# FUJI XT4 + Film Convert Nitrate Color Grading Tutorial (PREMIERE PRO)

I'm not the biggest fan of that and I'll get into that a little bit later when we color grade one more image. What you can do is take this Lumetri that we just did with the skin tone adjustment.
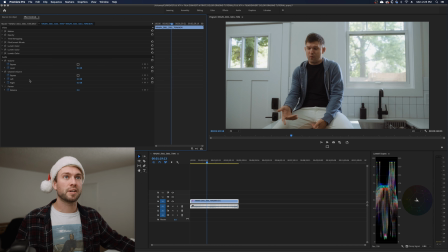521s
You can copy this, command C and then command V and it's the exact same thing. What we can do is invert the mask. So now it's selecting everything around his face. I'm going to change my saturation to 100, make it normal. And then obviously we don't want the background to be the same color as the skin. So you can add that teal look here if you so desire. And here's before and after. Before, after, before, after. It's just a subtle hint of teal. I honestly don't really like it in this scenario, but that's how you do it if you want to do it.
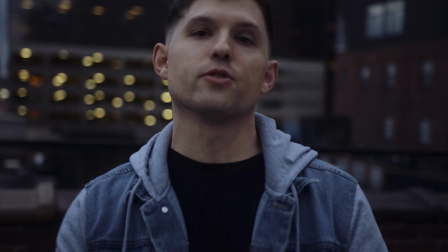551s
So the reason I don't really like adding teal into my shadows is because you can get that naturally,
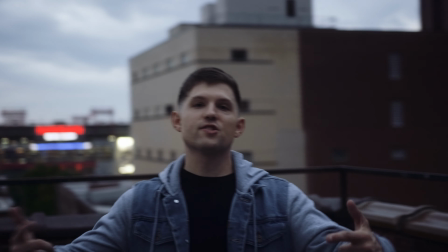557s
by shooting during a blue time of day. Right after sunset, you get like, I think we had a 36-minute window or something like that where everything looked very blue.
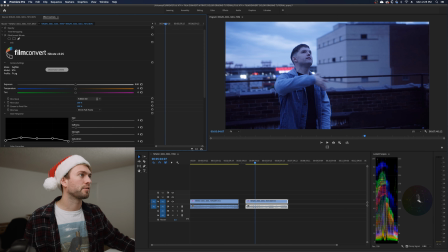567s
This is looking very intense right off the bat, but let's just dial through our different film stocks.
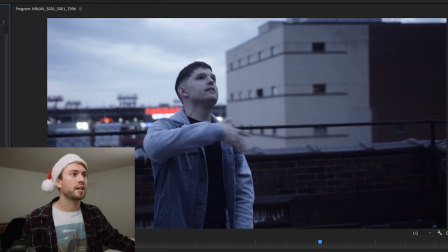573s
Pick which one looks good for us. I really like this one, the FJ-AST100. We're gonna go with that for this X-T4 shot.
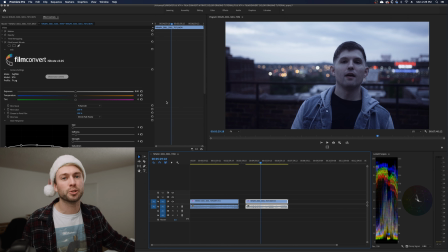579s
Obviously, our skin tone doesn't look orange, but that's not really what we were going for. We wanted this to look really moody and blue.
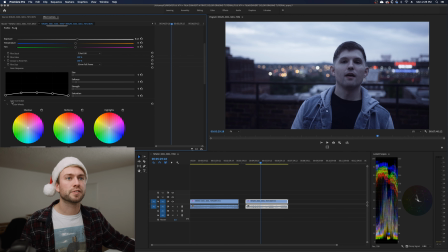585s
So this would probably be a good scenario to use our color curves so we're gonna go down here I'm gonna immediately just bump up our saturation
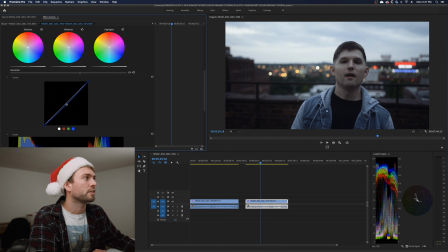592s
if we pull a little bit of blue down from the mid tones our skin looks a little bit more natural but we still get that blue vibe
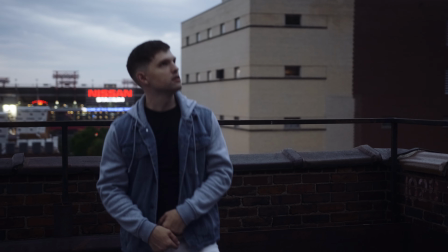599s
so here's before after and this is the reason I don't like using LUTs that just put a ton of blue in the
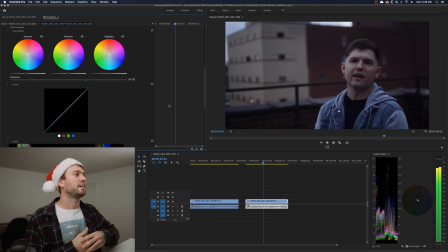607s
shadows is because you can get that naturally by shooting at this time of day and it just it still looks organic it doesn't look like you dial the blue way up. So now if we wanted to get even more specific on this shot we could go through and isolate his skin tones and make them look exactly how you want but I really like how they look in this shot I think they look great.
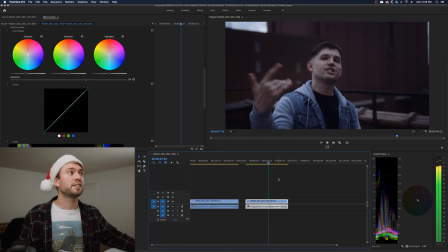626s
I could add that mask to his skin to make sure they're sitting on the bloodline.
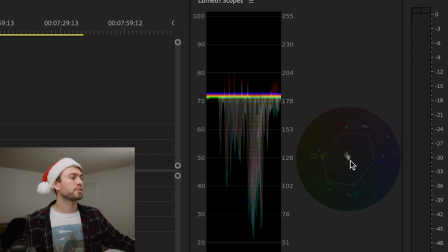635s
In this particular shot now that we have it masked you can see his skin tones aren't very saturated at all because it's blue hour so if we want to add
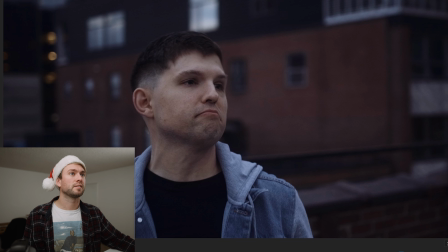642s
some color to his skin we can just use that same tool we did last time let's see before after just a little bit
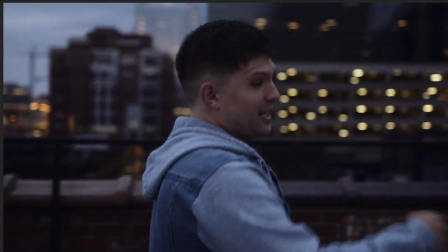649s
of skin tone color brought back into the shot I'm really happy with this shot the xt4 is such a beautiful camera man it looks so good I really hope this was helpful my brain is completely fried if you have any constructive criticisms or tips for me let me know if you learn something let me know let's chit chat in the comments thank you for being my beautiful little camera campers have a wonderful week subscribe do all that stuff we'll see you next time